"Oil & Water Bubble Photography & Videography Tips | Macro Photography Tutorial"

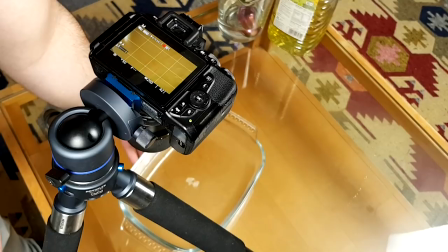[3:58]
What we need to do is make sure that our glassware is centralized in the
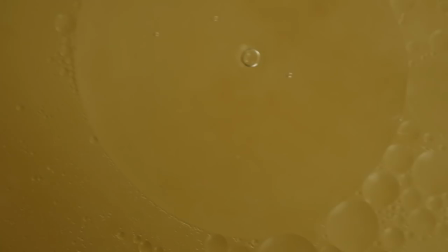[4:04]
frame because there's a big Pyrex logo on the bottom with some with the remnants of a label and there's also the edges of the tray so I'm going to make sure that I'm shooting through this little area just
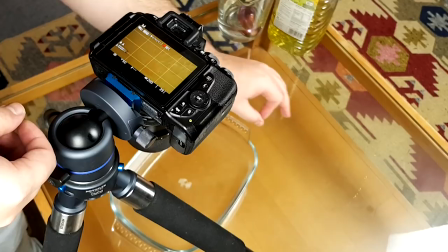[4:19]
here and that means that we're not going to see any evidence of the the tray or the glass underneath here.
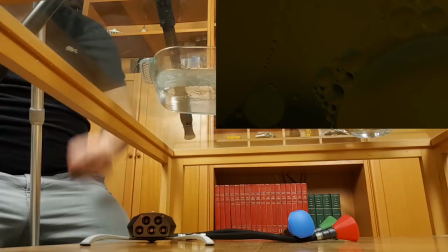[4:29]
Our next step is going to be to add some colour and some lighting.
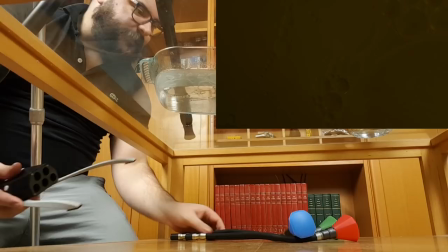[4:34]
So what goes underneath our our mixture. Well I've got the Adaptalux Studio here and I've got three lighting arm
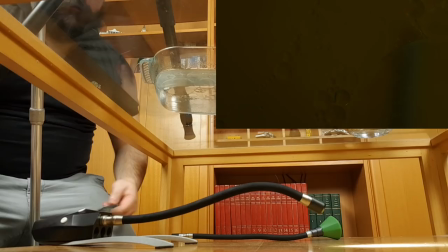[4:42]
S's which are our slightly brighter version of the normal white lighting arms.
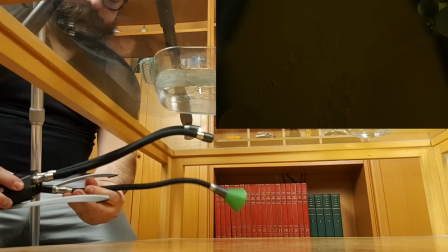[4:48]
I'm going to plug all three of these lighting arms in and I'm going to position them so
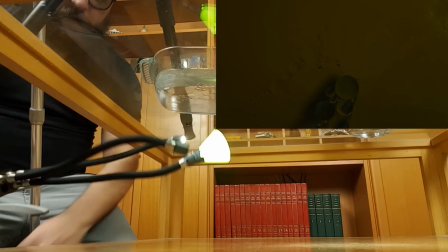[4:53]
that they're all quite close together and then I'm going to pop on some colour filters.
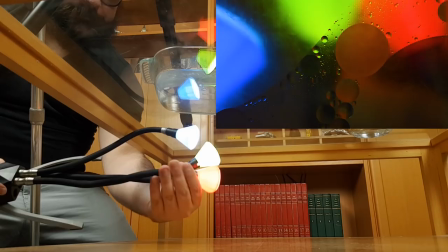[4:59]
So I've got a green colour filter on this arm, a blue one on as well and I'm going to try red on the outset as well.
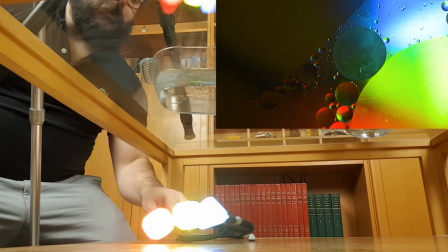[5:07]
Now you'll probably already notice that that makes a huge amount of difference to our shot.
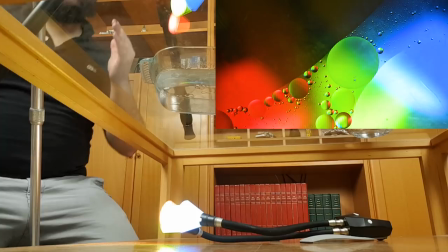[5:16]
You can see all three of these colours quite clearly down through the solution.
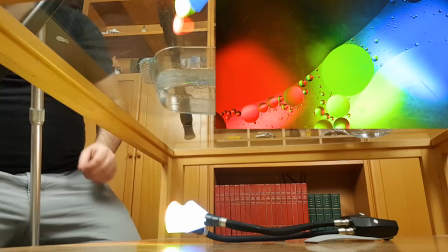[5:22]
They're a little bit too clear for my liking actually.
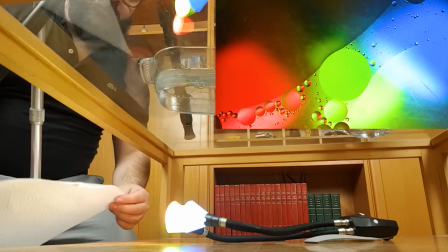[5:26]
So this is where I mentioned that we're going to be using our kitchen roll
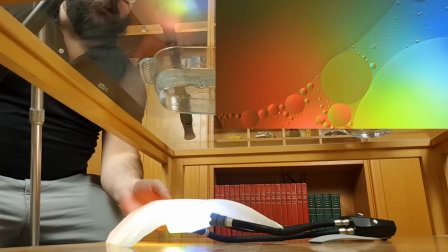[5:31]
for another purpose and we're going to use that for diffusion so I'm just going to pop that straight
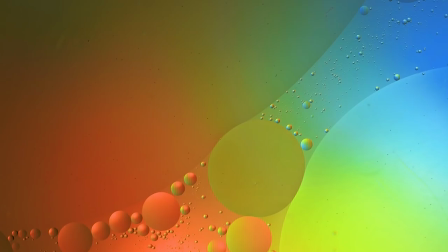[5:37]
over the top of our colours and that's going to create a nice even layer of colour for our diffused material. Then looking through our camera you can see that you've got a really nice
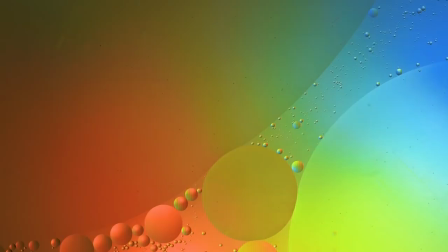[5:55]
even spread of the three colours across the background of our solution.
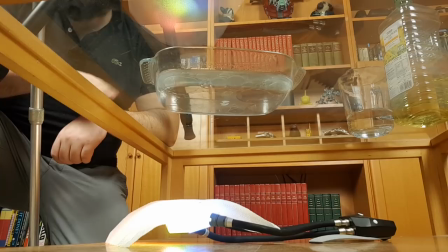[6:02]
Focusing, you want to be focused on the bubbles themselves, not on this background.
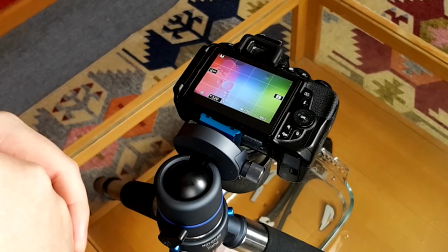[6:06]
If you focused on the background, the bubbles would just serve to create some sort of distortion in there and you wouldn't be able to see them.
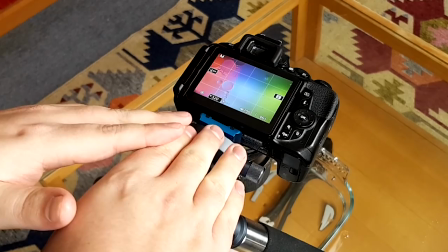[6:14]
So let's take a really quick look at our camera settings.
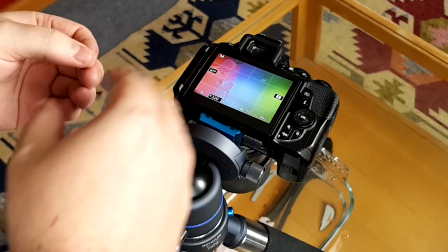[6:18]
I'm shooting at 1.320th of a second, which is really good for when you're taking stills and that means you can freeze the motion of the bubbles as they move around.
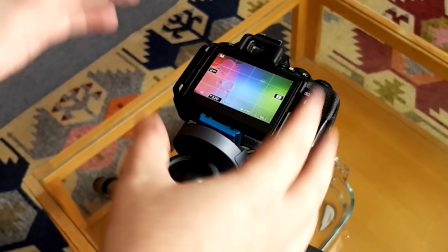[6:28]
My ISO is at 200 and my aperture is set manually via the lens at f2.5.
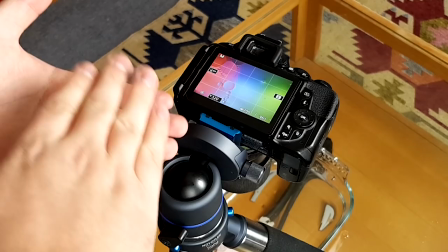[6:36]
That's really quite wide and there's a reason for it being that wide. It's to make the depth of field as shallow as possible.
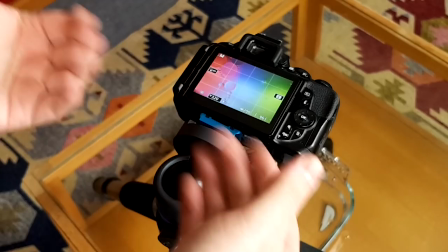[6:44]
We really only want to be focused on the bubbles themselves and everything behind that needs to be out of focus.
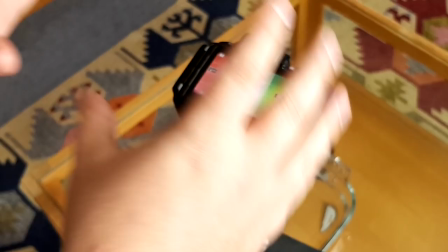[6:51]
So a really wide aperture is great for achieving that.
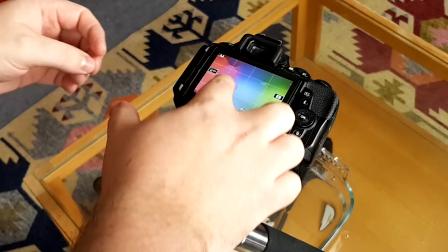[6:56]
Speaking of focus, there's a really great tip for if you're using a live view camera like this and focusing manually.
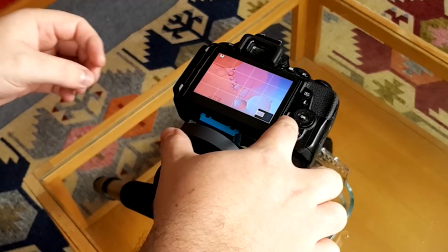[7:03]
You can select an area on your image and use the zoom functions on the back
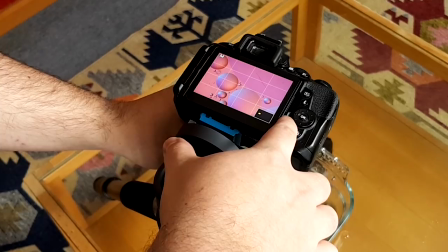[7:09]
of your camera to zoom in and choose your focus very, very precisely.
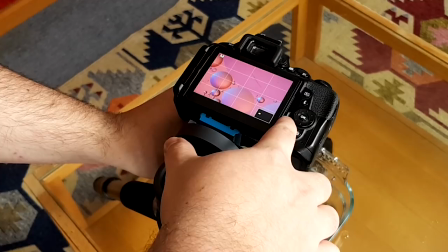[7:15]
So getting in this close, it makes it very, very easy to focus manually and accurately. I'm going to very quickly turn out the studio lights and see exactly what we've got here because these lights up here are going to be affecting,
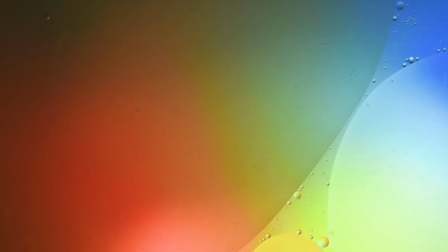[7:31]
they're going to be falling on these bubbles and affecting the way that they look. So I'll turn those off really quickly and see what it looks like.
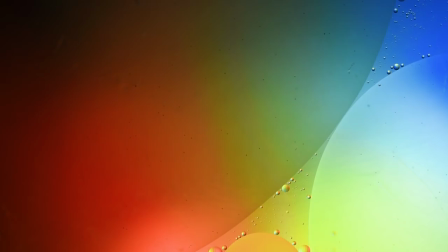[7:38]
This is looking pretty good to me but something that's happened since we've poured our oil and water is that the oil has congealed back into larger bubbles.
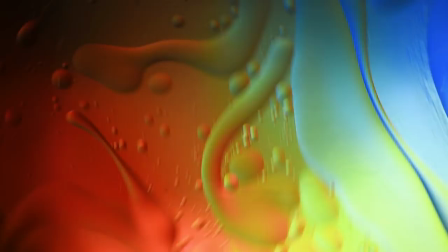[7:47]
So all you need to do to fix that is just give it a little bit of a mix. and this in
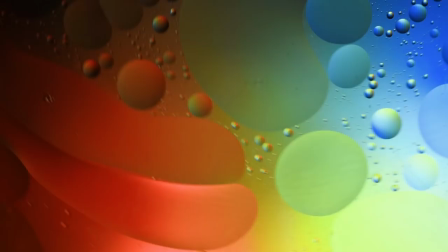[7:52]
itself is really really interesting because it creates all sorts of crazy swirls
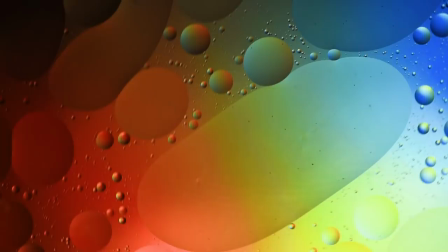[7:57]
and shapes that then move around and it's very very interesting
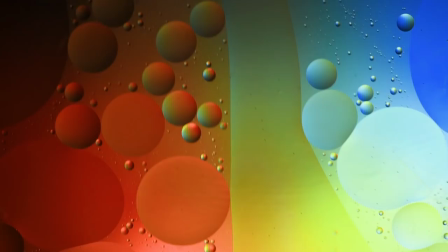[8:01]
to do some videography on this which is what
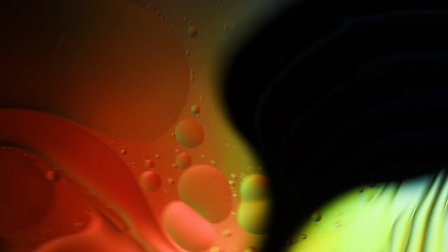[8:06]
we'll be doing throughout this entire process is filming as we mix and it's going to create
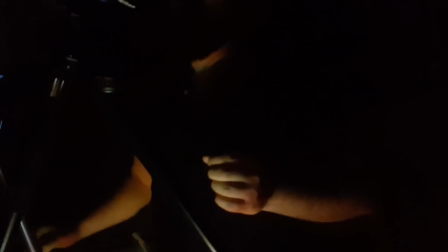[8:12]
some really interesting shapes as the bubbles move around and interact with the light on the background.
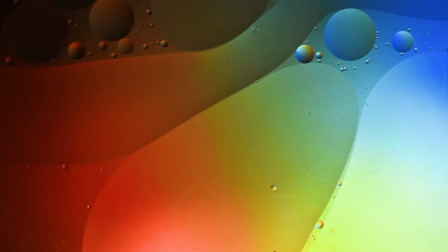[8:20]
Now speaking of the light in the background this is where you're going to want to adjust a little bit.
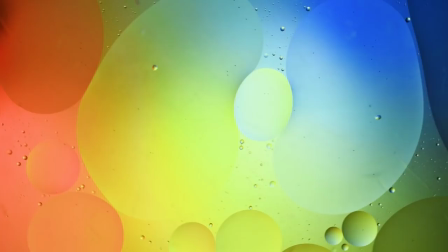[8:26]
As you move those lights around you're going to change the balance of the colours that are falling onto the bubbles.
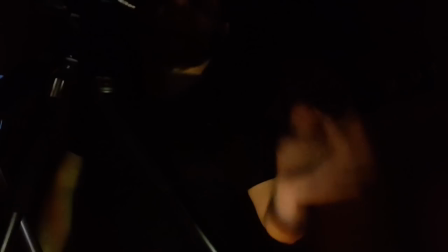[8:33]
So just a quick movement there means that I've got now red on the left and then green and then into blue as those bubbles move across which I think is really quite cool. So that's pretty much everything that you need to consider when you're setting up a shot like this other than obvious stuff like the glass being as clean as possible. Now my bowl's actually got it's got a few scratches and things on it so it's not perfect and my images aren't going to be perfect but if you want yours to be as pristine as possible make sure that you're shooting through some glass or plastic that just doesn't have any scratches or imperfections. Now there's other ways to do this as well You don't need to be lighting things from underneath using the Adaptalux Studio, you can be lighting say a colourful object underneath it and that object would then shine through and you'd be able to see that through. A lot of people like to use iPads and tablets for stuff like this as well because you can put an image on your tablet and it will shine up through your oil with the same sort of effect.
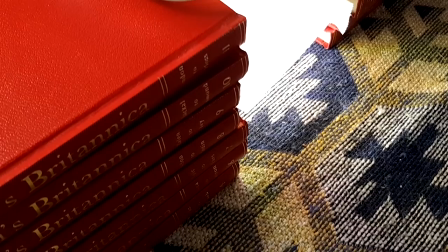[9:41]
Again, you don't need to be using a coffee table either. You can stack up a bowl or a piece of glass on, say, some books and raise that up off the floor so that you can then fit things underneath it. That's a really great way of setting this up. What I'm going for is to be getting some great varied images using different colours.
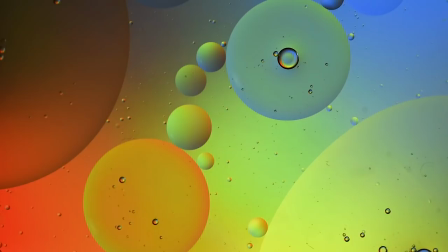[10:04]
So I'm going to be using all of our colour filters and changing them out on our white lighting arms so that we get a big variation between the different colours in the background.
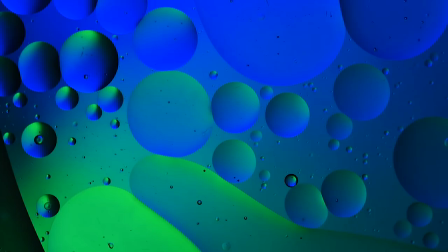[10:13]
I'm going to start doing that now and just go mad and see how many different styles I can get out of a simple setup like this.